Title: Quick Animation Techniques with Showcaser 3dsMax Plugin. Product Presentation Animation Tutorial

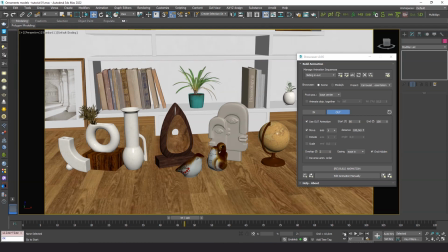Let's watch it from the corresponding camera view.
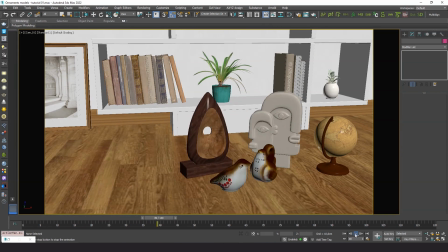Not bad, but the exit is a bit too fast. Let's fix that.
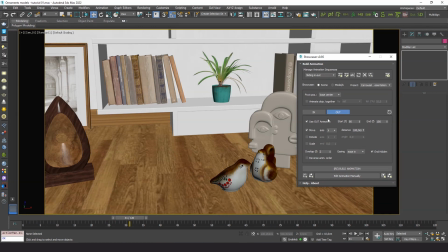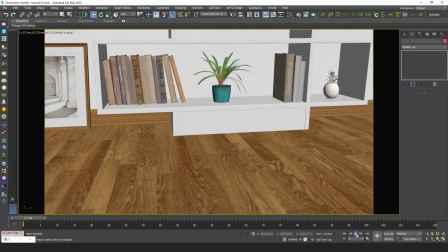That's nice.
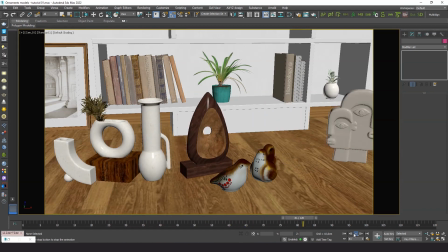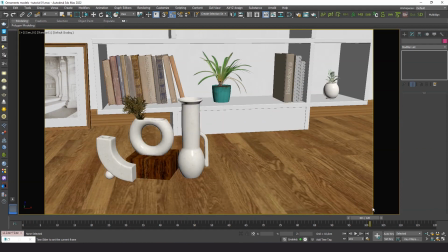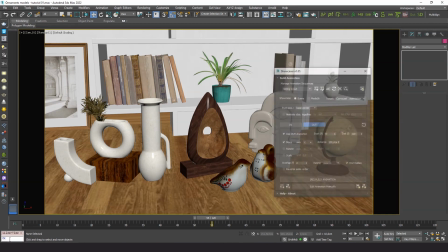We have the first animation done. Now we can make the second version, starting from this settings.
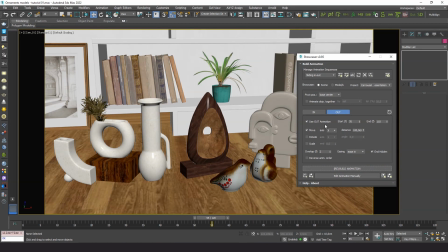Let's add some rotation.
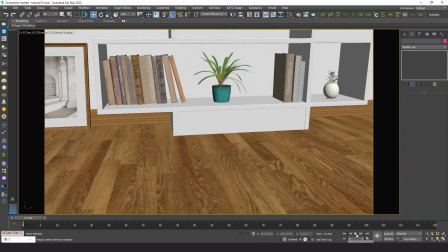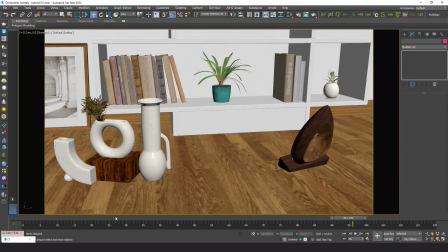That's the wrong axis.
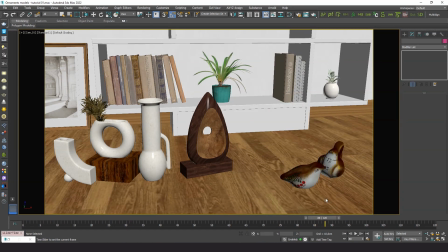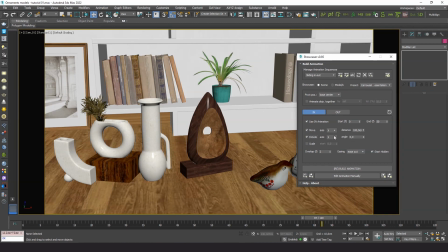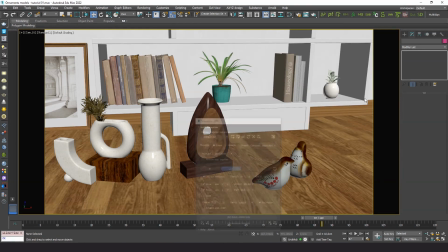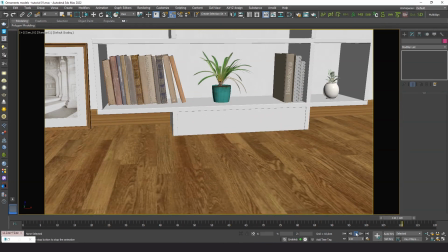Now it looks much better.
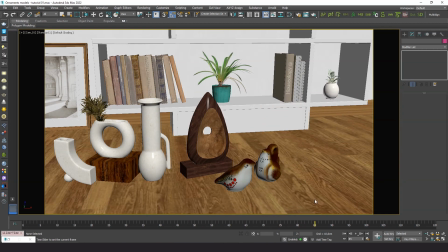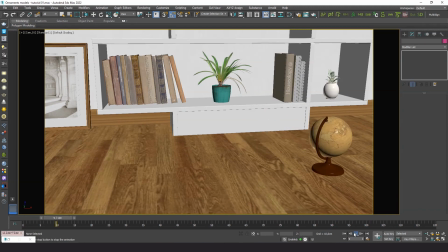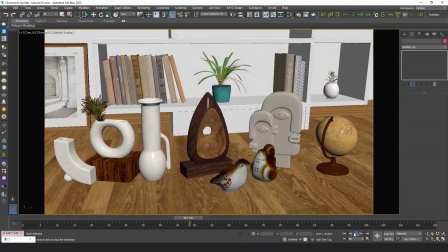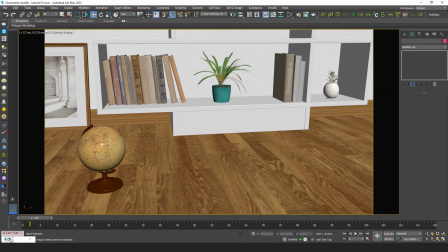Let's have them travel a very short distance for a quick entry.
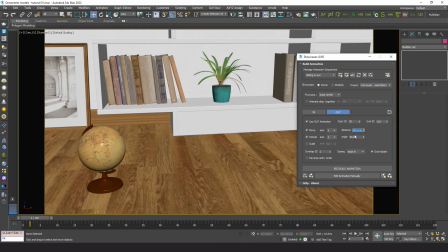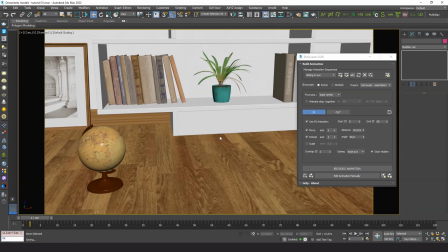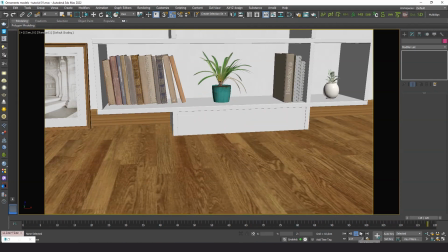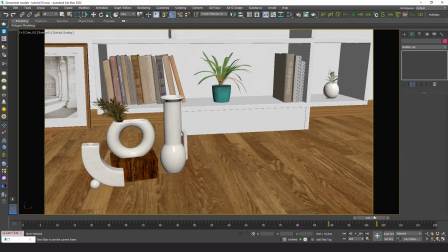Looking good already. If we want them not to appear so abruptly we can add a scaling up animation.
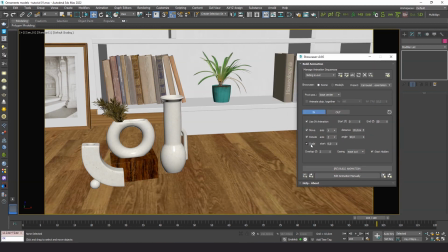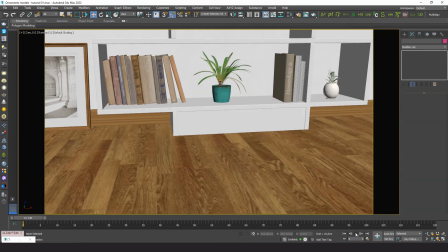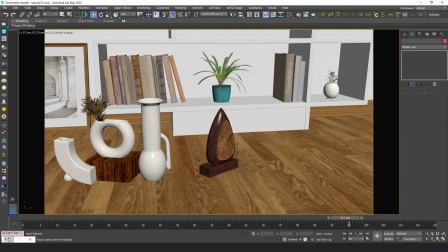The scaling is too slow now so we can modify the initial and final scale to get an intermediate result.
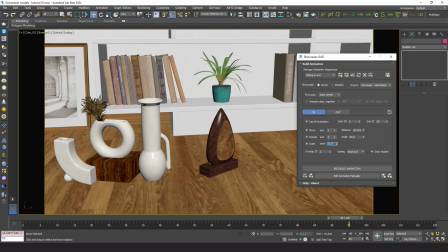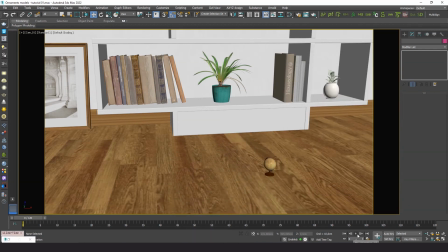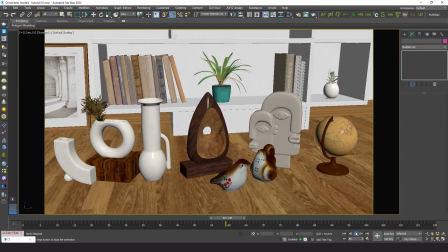Now it's perfect. Let's just retouch a little bit the timing by manually editing the keyframes.